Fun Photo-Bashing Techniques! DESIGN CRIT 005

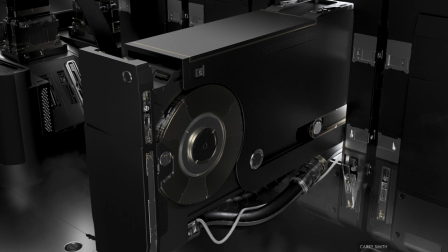8:12 So naturally, there's a lot of crossover with compositing techniques here, highlighting things and delineating elements so they're easier to pick out,
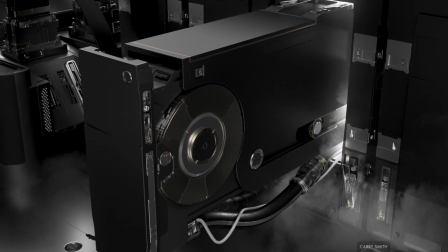8:21 and adding extra indications of depth to the scene, and even just lighting touches for variation across the frame.
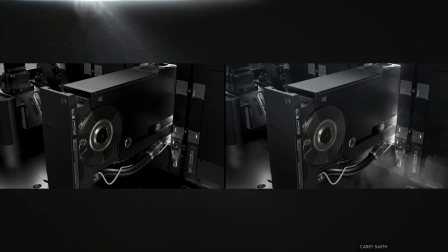8:28 And for sure, sometimes the style you're aiming for means that you don't want lighting, or you don't want that kind of depth.
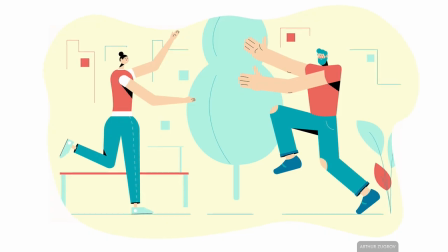8:35 Maybe you're going for something intentionally flat, which is totally fine. But I find that more often than not,
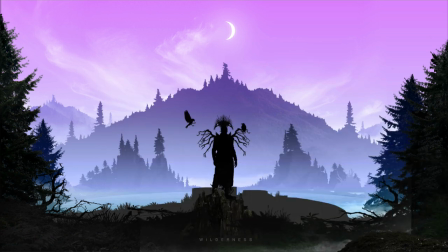8:41 just a little bit of texture gives things a character that they don't have by default when you're working with most software. And if that texture is appropriate and gives your elements a bit more detail for us to look at, that's generally a pretty good thing.
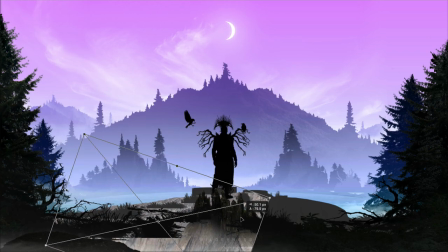8:55 And picking a good image or a good texture to use really comes down to signifiers, like we talked about in the first design crit.
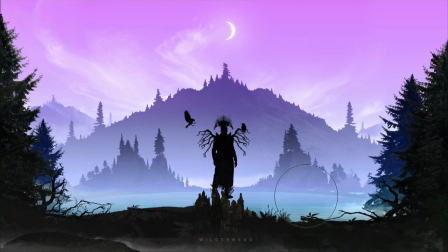9:04 This mountain is a great place to add some detail,
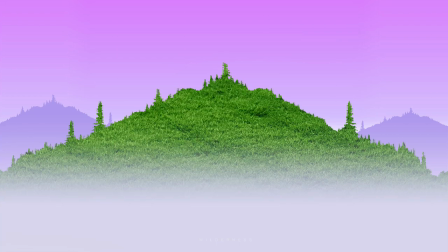9:07 but obviously I wouldn't just overlay like a random manicured grass texture on it because that's stupid and ugly.
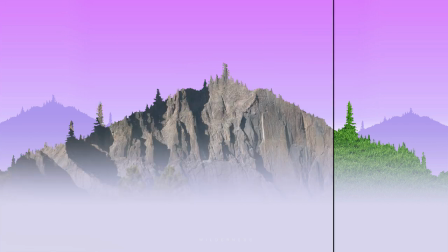9:16 Clearly we need something the size of a mountain, but not just some rocky barren mountain either, because our mountain silhouette is of a mountain covered in trees,
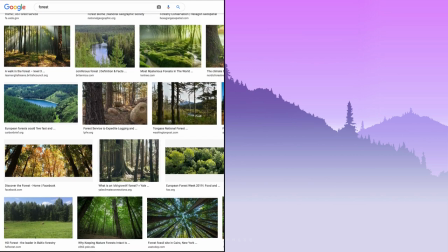9:25 so it made sense to spend an extra minute to find an image that has a hillside that's heavily forested and is shot at a distance so
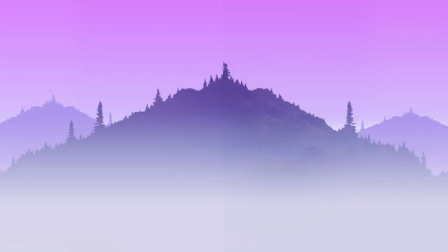9:33 the trees are small and there are some peaks and valleys to give it some variation and that works really well similarly i'm thinking this central figure
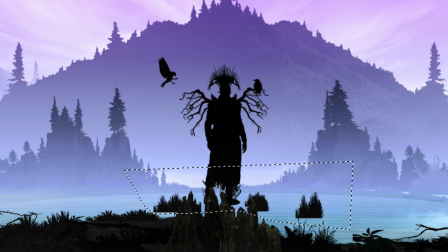9:41 is kind of like the king of the forest because he's got this sort of crown which is cool but he's a mysterious kind of dark character, so I question whether this headpiece or crown is right for that character. Like, it does look like a headdress made of sticks and plants, which is a really fitting idea.
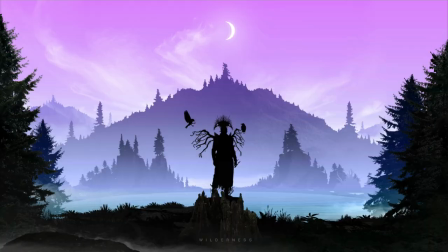10:00 It's pretty smart. But maybe it's not the right headdress made of sticks and plants, you know?
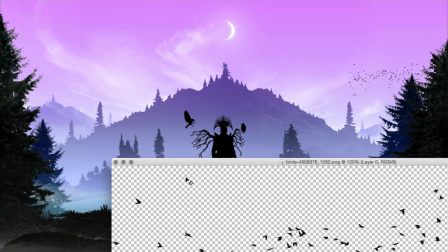10:06 It's a really important part of the image because it tells us a lot about this main character, but maybe that particular element is a little,
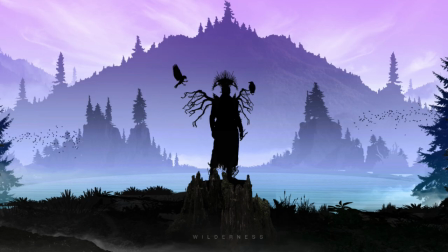10:14 I don't know, ostentatious for a guy with scraggly ass branch wings who's standing on a dead stump.
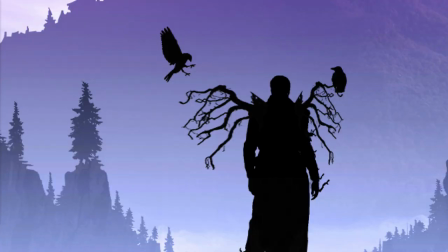10:21 I mean, what if instead he just has some short branches that look like horns growing out of his head? Something a little more bestial than a full headpiece. I mean, some of this stuff can get kind of subjective, but it's not insignificant.
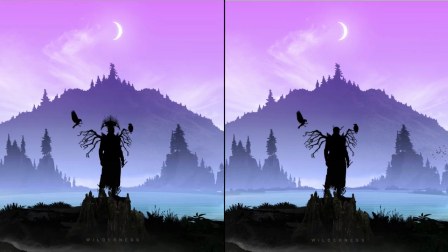10:36 He's the focus of the image, and those particular details tell us a lot about him, so it's pretty important. Now, whether you like one more than the other is totally up to you, or there might be something altogether different you think would be cooler.
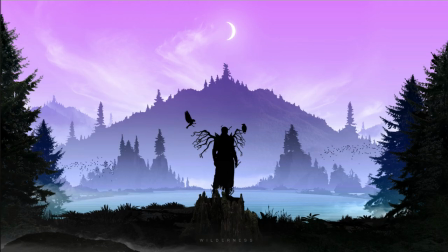10:50 But the point is that it's important to think about why one might be more interesting or more
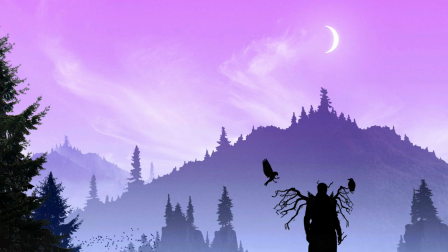10:55 appropriate or more telling than another so that you can make that decision intentionally and not arbitrarily,
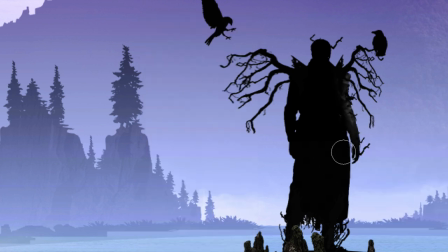11:02 especially with something that tells your viewers so much about what's going on. By contrast, these clothing textures are way less important. I'm really just using them to fake like he's got some faint lighting on his right side and keeping with everything else.
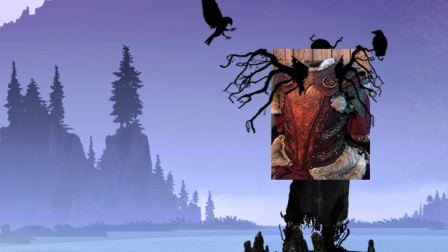11:16 So it doesn't matter as much what the actual textures are, but it does still matter.
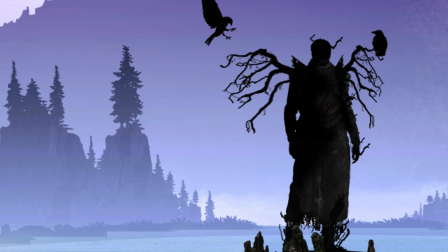11:21 Wherever you're adding textures, you're adding detail. So you're adding meaning, however slight.
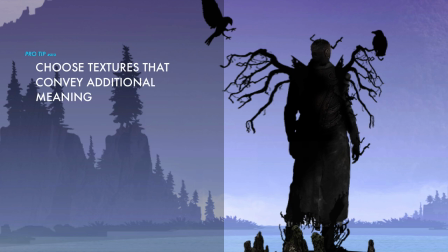11:27 So choose textures that convey additional meaning. Same with this raven. The silhouette is really telling you most of what you need to know, and I just want a touch of lighting on the right side.
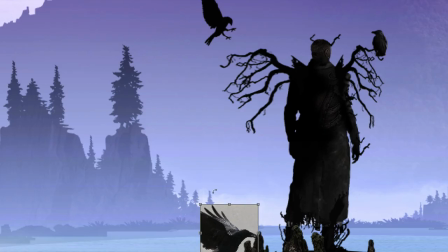11:38 But it still makes sense to use an image of a raven. And why is it that we're always working with, what is this, the Ravens and Roots series? So I'm just going to do some quick overlays,
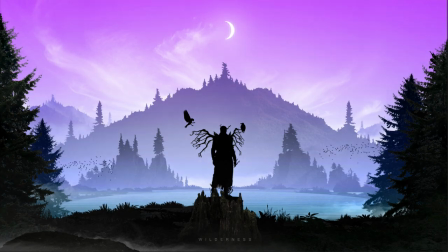11:50 a gradient to brighten up the area around our guy and create a little more variation in value across the frame.
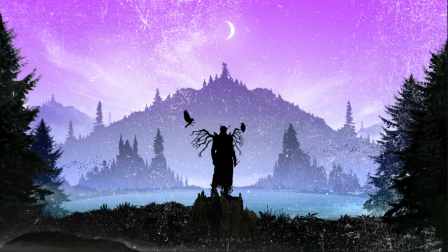11:57 And because the sky is still mostly a flat color, just a tiny bit of grit to further break that up and give it some tactility.
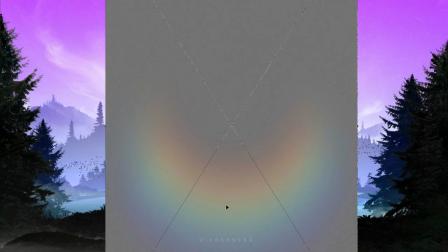12:06 Super faint color variation here in the center too.
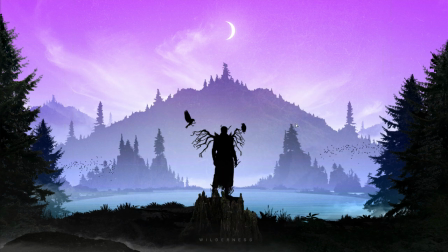12:10 These sorts of things just breathe a little bit of extra life into the frame, and they're really subtle, but they add up.